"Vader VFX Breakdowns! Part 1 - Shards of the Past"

Who's scruffy looking? What is up, our fellow nerds and gangsters? Welcome back. I am Danny, and this is Loco Luke Ramirez for the Spiffy Nerd Herder channel, and I'm the director of Star Wars Theories Vader Episode 1, Shards of the Past. Today we're going to take an in-depth look at some of the visual effects shots from Episode 1 and break them down for y'all.
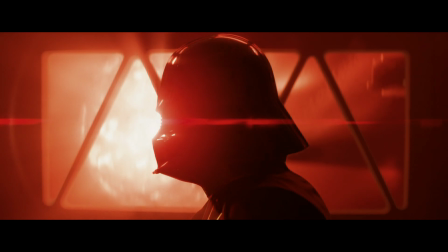(0:20)
You excited? Yeah. From the beginning, the visual effects shots were really important to Luke and to Star Wars Theory.
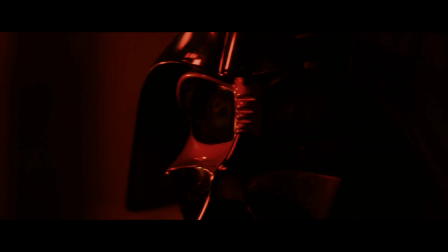(0:28)
And so we knew that we had to deliver, and our team of visual effects artists from around the world truly did deliver. Now the first of these effects is Vader's lightsaber.
What do you think of Vader's lightsaber? I will not be denied.
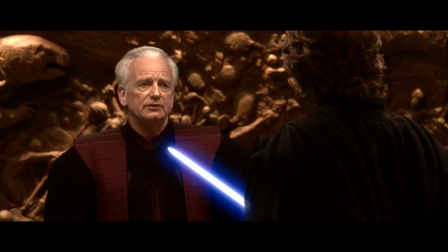(0:43)
During the process of Vader's lightsaber, we realized how much every Star Wars movie does lightsabers slightly differently.
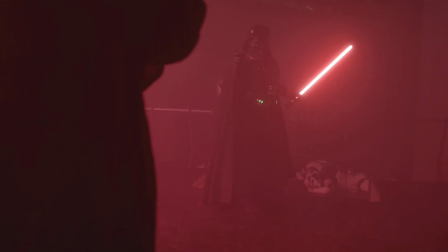(0:49)
For ours, we decided to give the core a little bit of a wiggle, like in the originals and in Rogue One, to give the lightsaber a little bit more life.
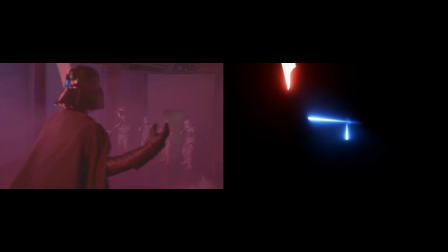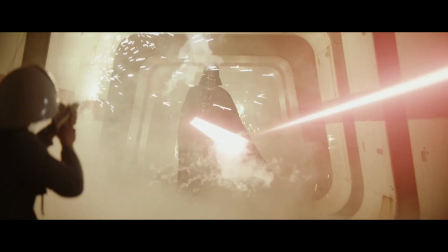(1:03)
Blaster bolts also changed from movie to movie, and our blaster bolts were made as a 2D element and then placed in each shot as needed.
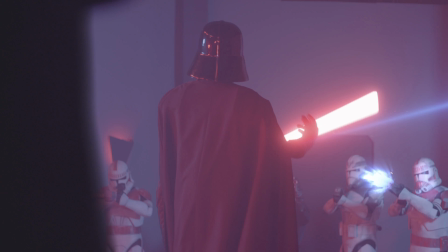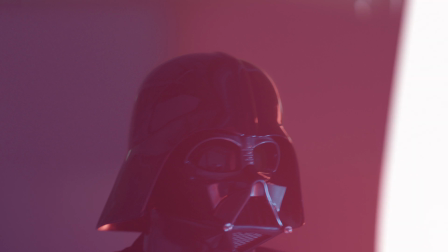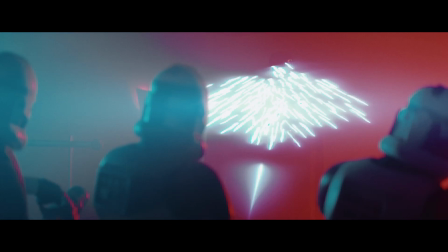(1:23)
The exception was the frozen blaster bolt shots.
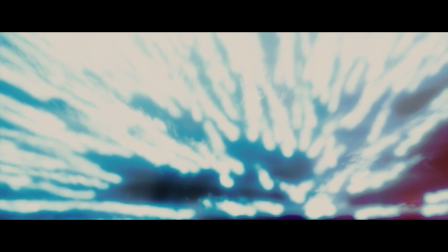(1:26)
We used a 2D variant of the bolts modeled after The Force Awakens, and then in this shot, it was a total 3D effect because of the camera move. A 3D effect is something that not only has height or width, but also has depth.
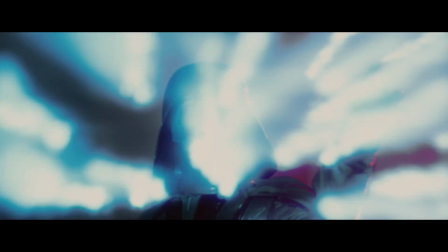(1:38)
That allows the camera to go past or around the object and keep the right perspective at all times.
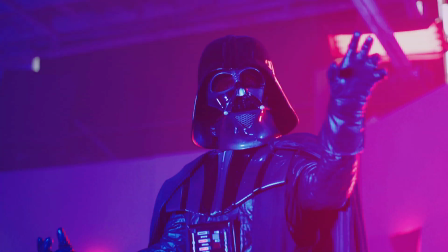(1:44)
This shot also required some background replacement since we saw off the set.
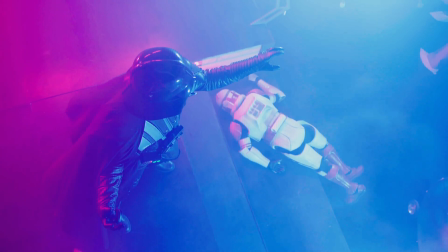(1:48)
We also shot this shot with intense blue lighting on Vader, so that would be one less thing to do in visual effects.
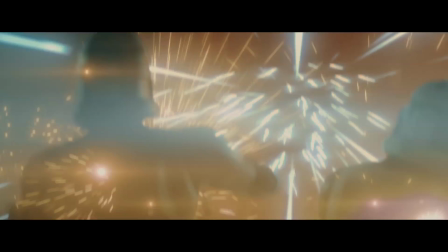(1:53) There is no escape.
My favorite parts are the bolts coming into frame and the lens flare.
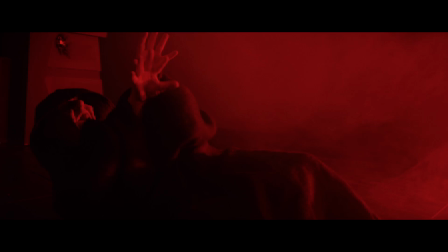(2:01)
J.J. Abrams was on to something here with that lens flare, let me tell you. The lightning took about a month to perfect before any shots were even done.
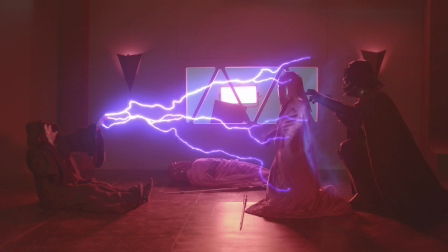(2:07)
It's much more than a simple bolt of squiggly lightning going from point A to point B. Force lightning is incredibly erratic,
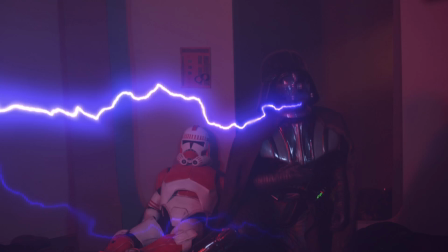(2:13)
going from one bolt to many bolts to 0 bolts from frame to frame to frame. Once we nailed it though, it was a fun process to add the sparks and the shield and other elements.
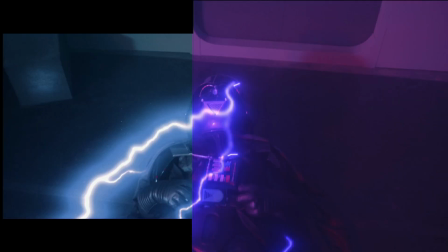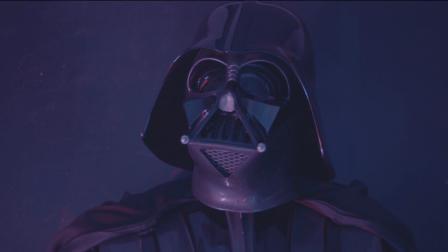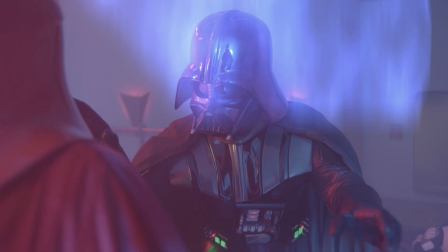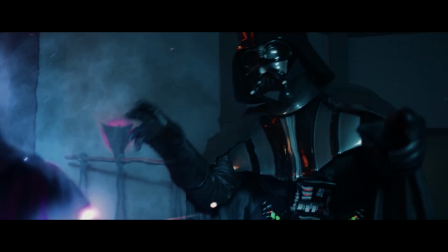(2:40)
The Force shield was to convey that Vader was primarily using the Force along with the corpse to block the lightning. Now for a nerdy note though, it is important to remember that we are not seeing the Force in this Force shield. The Force, for Force pushes and Force shields, is invisible.
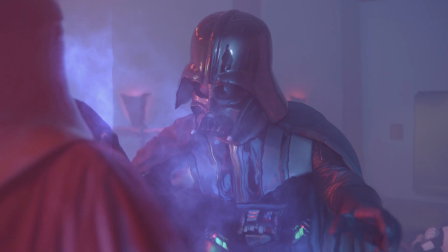(2:58)
It's the lightning's interaction with Vader's invisible shield that we're seeing, which is why the shield is the same color as the lightning.
You have taken everything.
Yeah, you have. This shot is a simple CG replacement.
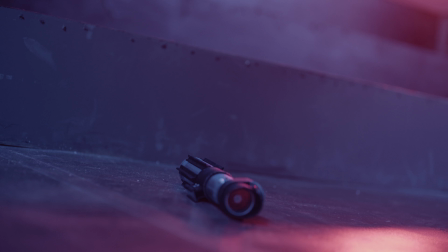(3:09)
We used a weighted prop on set to get the physics of the fall right and then replace the hilt with a CG version that looked much more like Vader's chrome hilt.
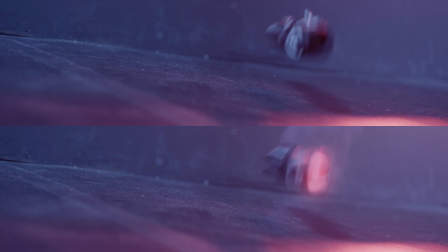(3:17)
Added a little bit of smoke and a little bit of glow, and boom! Stab, stab, stab. Okay, you're dead. Stab you in the eye. You're dead.
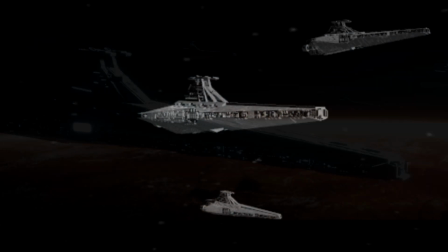(3:27)
Then there's the full CG shots. Everything in these shots are modeled from nothing.
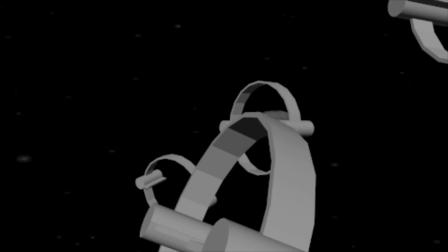(3:32)
The ships, the planets, and everything make these by far the most time-consuming shots in the whole film.
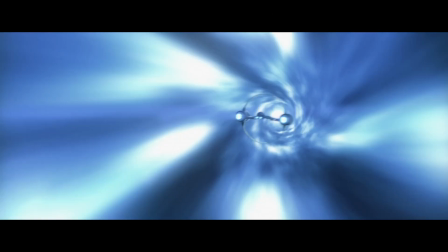(3:38)
Once everything is modeled, then we block the scene's action and camera work. Sometimes we straight up nail it after a few tries, other times it takes some experimentation.
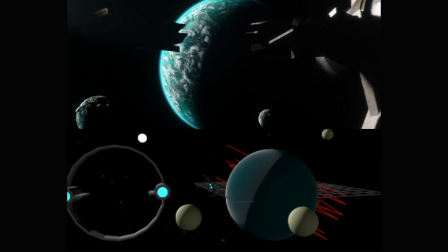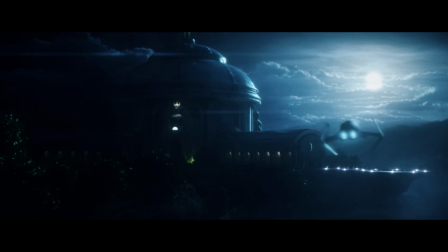(3:55)
Just like when I need to fight this Sith. And just because it's in the computer doesn't mean you can straight up do anything you want.
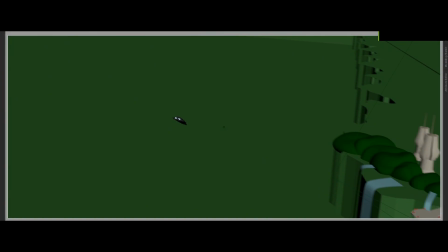(4:02)
These shots can get expensive very quickly due to render time and asset design.